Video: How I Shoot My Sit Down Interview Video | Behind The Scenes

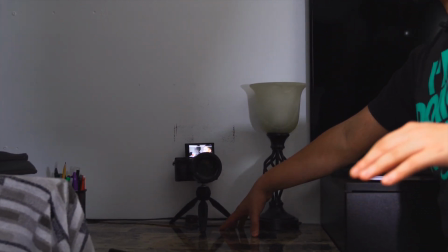(8:13)
You'll see this type of look more in future,
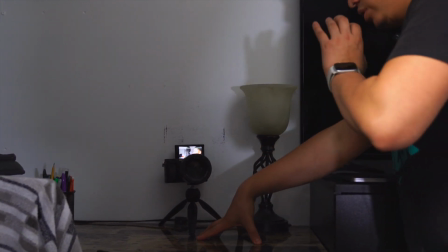(8:17)
like more like corporate type of interviews, but I always suggest people to have a secondary angle.
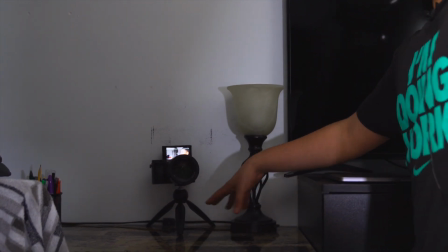(8:23)
So yeah, so this is the secondary camera.
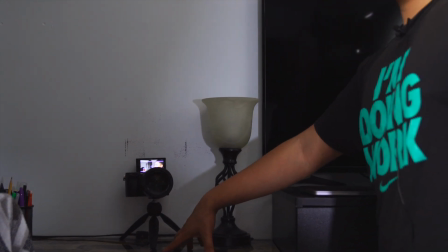(8:26)
Now we're gonna put it on the main one and show you guys fully what this setup looks like with the lights and everything. All right guys, and pretty much after everything is all set and done, this is the quality that you're gonna get.
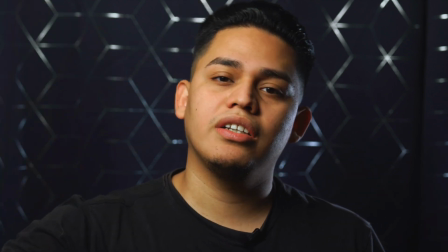(8:43)
Remember, I have my main key light here, I got my hair light back there,
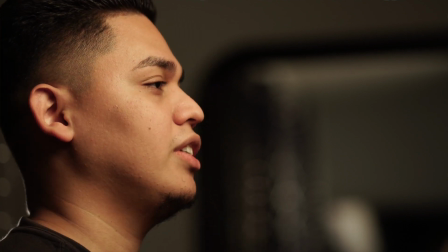(8:47)
I have an 85 mil right here, and then I got my main 50 millimeter here.
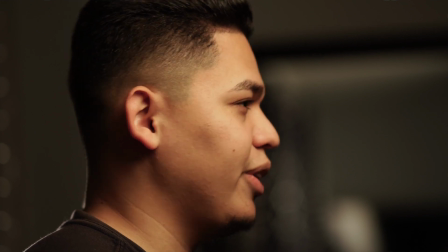(8:52)
So yeah, this is pretty much, believe it or not, it's not that complicated.
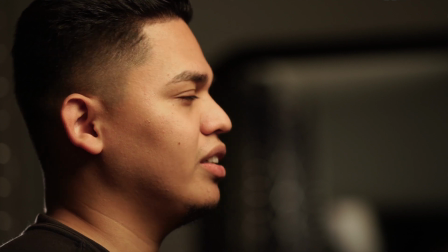(8:57)
You kind of just have to play around a little bit and see, like, you know, what's your type of style videos. I like this type of style videos because it's a little bit more dreamy feeling, a little bit more like, it kind of has my own vibe to it. As if it was like a corporate one, I would definitely be using probably around 5600 Kelvin for this light,
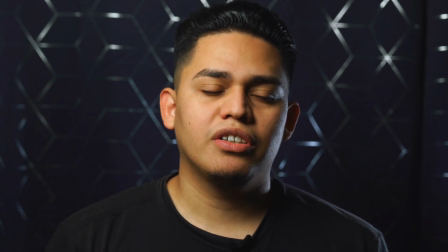(9:17)
simply because they're not in it to be dreamy.
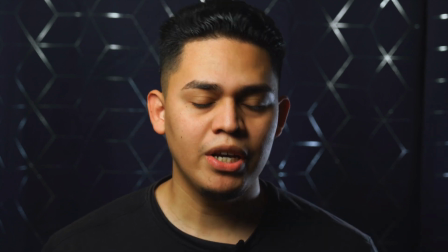(9:20)
They're just in it to be, how do I say, they're in it to tell a point and to move forward, you know what I'm
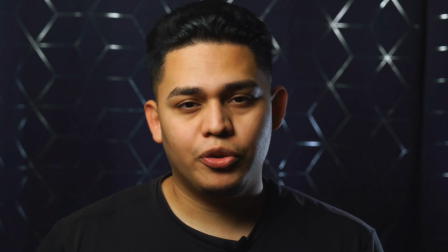(9:26)
saying? And I feel like this type of look is a little bit darker of a look, but it's a dreamy type of look. So make sure to always find your style and what you think looks the best for yourself and for your clients. And then I would usually say always have someone behind the camera, but if not, you can trust these cameras with their autofocus. I have Franklin back there, and he usually checks audio levels back there. So the pair of headphones that I use are the Quiet Comfort 15s by Bose, just because I feel like the Quiet Comforts, they really are able to see like how your mid, like how your levels are. So always have someone on audio, and always I prefer for you to have somebody back there. But hey guys, this is pretty much the end of the video. So if you guys have any questions about the gear that I use, how much it costs, or any video or photography needs, make sure to leave me a comment down below or hit me up on Instagram. And yeah, just know that I'm available to do a sit-down interview for you like this if you want, if you're in the Boston area. And also if you're looking for portrait photography, I'm also available for that. So just shoot me a DM on my Instagram. But other than that, this is pretty much the end of this video. I hope you guys got a ton of value out of it. And let me know if I should be making more cool videos like this for you guys. So I'll see you in the next one. Peace.